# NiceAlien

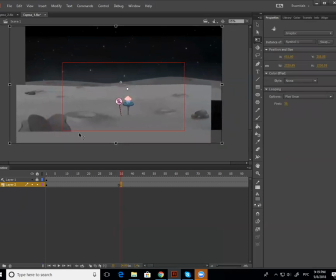(8:08)
Посмотри, сколько пустого места у тебя в кадре. Нам абсолютно это не надо. Тем более, что полностью первую часть твоего мультфильма мы видим только инопланетянина.
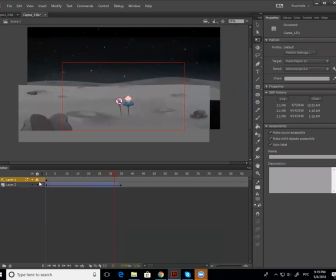(8:23)
Теперь, для того, чтобы это красиво двигалось, да, потому что сейчас оно очень генерно двигается, да, мы приближаемся к камере.
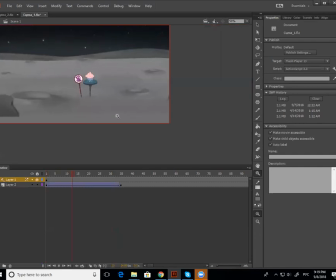(8:30)
Сейчас вот если вот так вот посмотрим, это будет лучше видно. Она двигается очень резко, так?
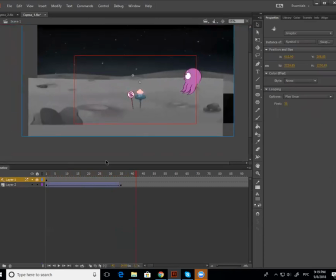(8:36)
Ведь очень обрубается остановка. То, что мы сделаем, мы дадим этому немножко из in, из out, да?
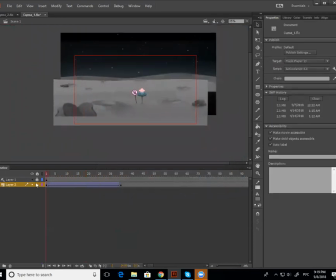(8:43)
То есть чуть-чуть его замедлим в начале и в конце. Оп, да, как обычную камеру.
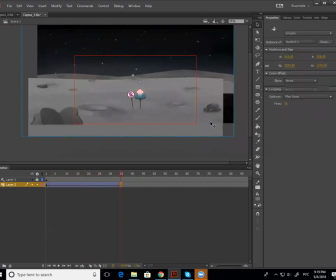(8:49)
Теперь отсюда уже может заходить наш чебурек.
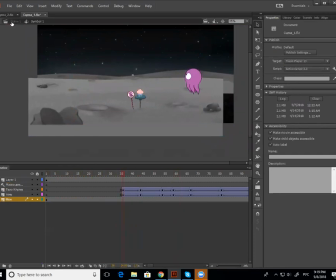(8:53)
Теперь он тебя пока что, вот смотри, обрати внимание, сейчас это будет очень сильно видно.
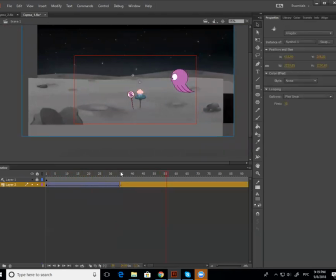(8:58)
Он у тебя стоит какое-то определенное время просто так. Опять же, для того, чтобы было интересно, зритель вообще, он сам по себе, он очень любит подглядывать, да, то есть он как будто смотрит через замочную скважину.
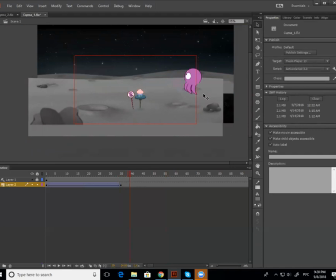(9:12)
Поэтому мы всегда любим, скажем, внедриться в историю в середине действия. Поэтому, когда он у тебя в краешке, там, в уголочке стоит, во-первых, его никто не заметит, пока его заметят, пока оторвут свои глаза от этого, пройдет какое-то количество миллисекунд, и ты потерял это живое время,
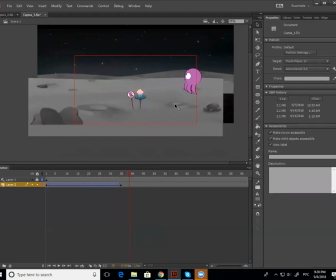(9:30)
да, твоя сцена. А во-вторых, если он будет уже сразу же в движении, в хорошем движении, нам будет интересно, он будет привлекать наше внимание, потому что до этого момента у нас все было статично. Поэтому вот эти вот все моменты, когда он у тебя стоял, стоял, стоял, мы их просто убираем.
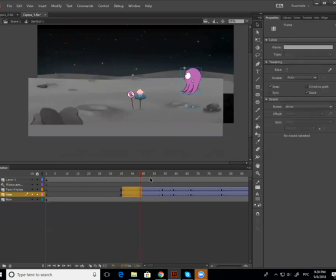(9:45)
Они нам абсолютно не нужны. Okay, то есть он отсюда будет заезжать. Вот так. Теперь заезжать он будет гораздо быстрее, потому что у тебя это все происходит очень медленно.
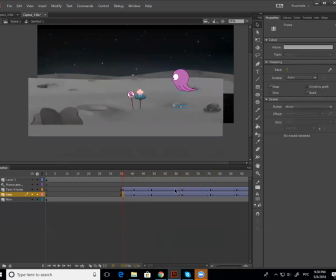(10:00)
Окей? То есть физически мне нужна этот кадр и вот этот кадр. Да, чтобы он медленно заехал. Я посмотрю, как у тебя все построено там.
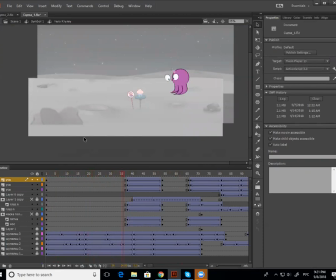(10:12)
Ой, кошмар. Так, ладно, я буду делать проще.
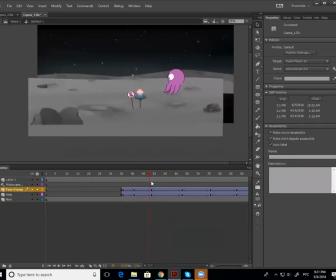(10:17)
Значит, смотри, то, что мы сейчас с тобой сделаем. Да, я просто буду удалять кадры и заносить его быстрее.
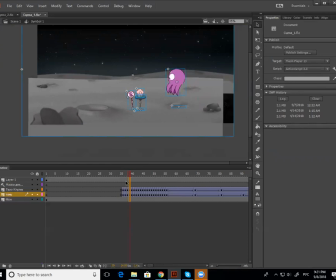(10:39)
Сцена. Мы сейчас мы запланируем красивый полет. Он начинается отсюда и заканчивается вот здесь, да? Соответственно, здесь может влезть с замедлением.
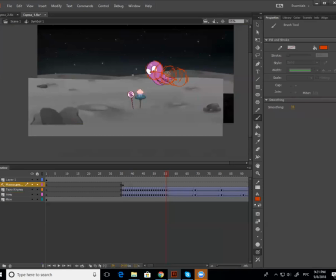(10:58)
Раз, два, три, четыре кадра. Получается, мы даем вот этот.
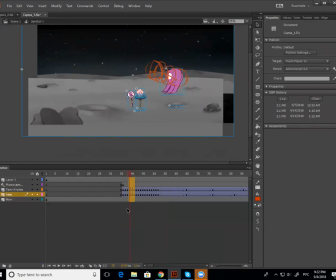(11:12)
Это все удаляется. Вот этот. Да, видишь, я себе помогла, немножко нарисовала ключи, по которым я могу двигаться. Видишь, раз, два. Потом у нас вот этот.
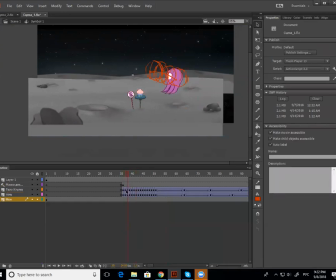Вот он. И
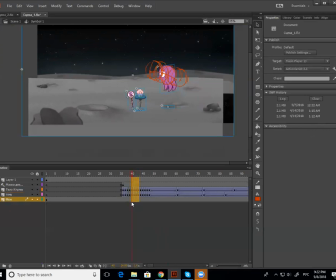(11:41)
вот этот. Здесь может быть немножко замедление.
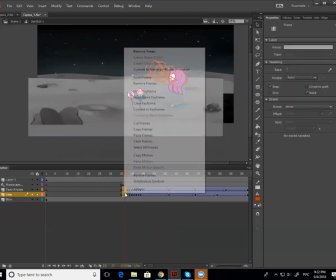(11:46)
Окей? Здесь мы дадим ему не по одному кадру, а по двое, чтобы не так резко было.
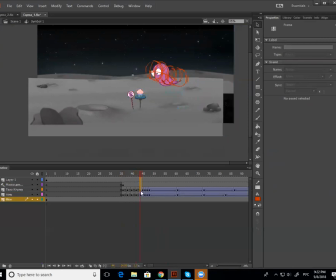Дадим здесь ему статичные ключи.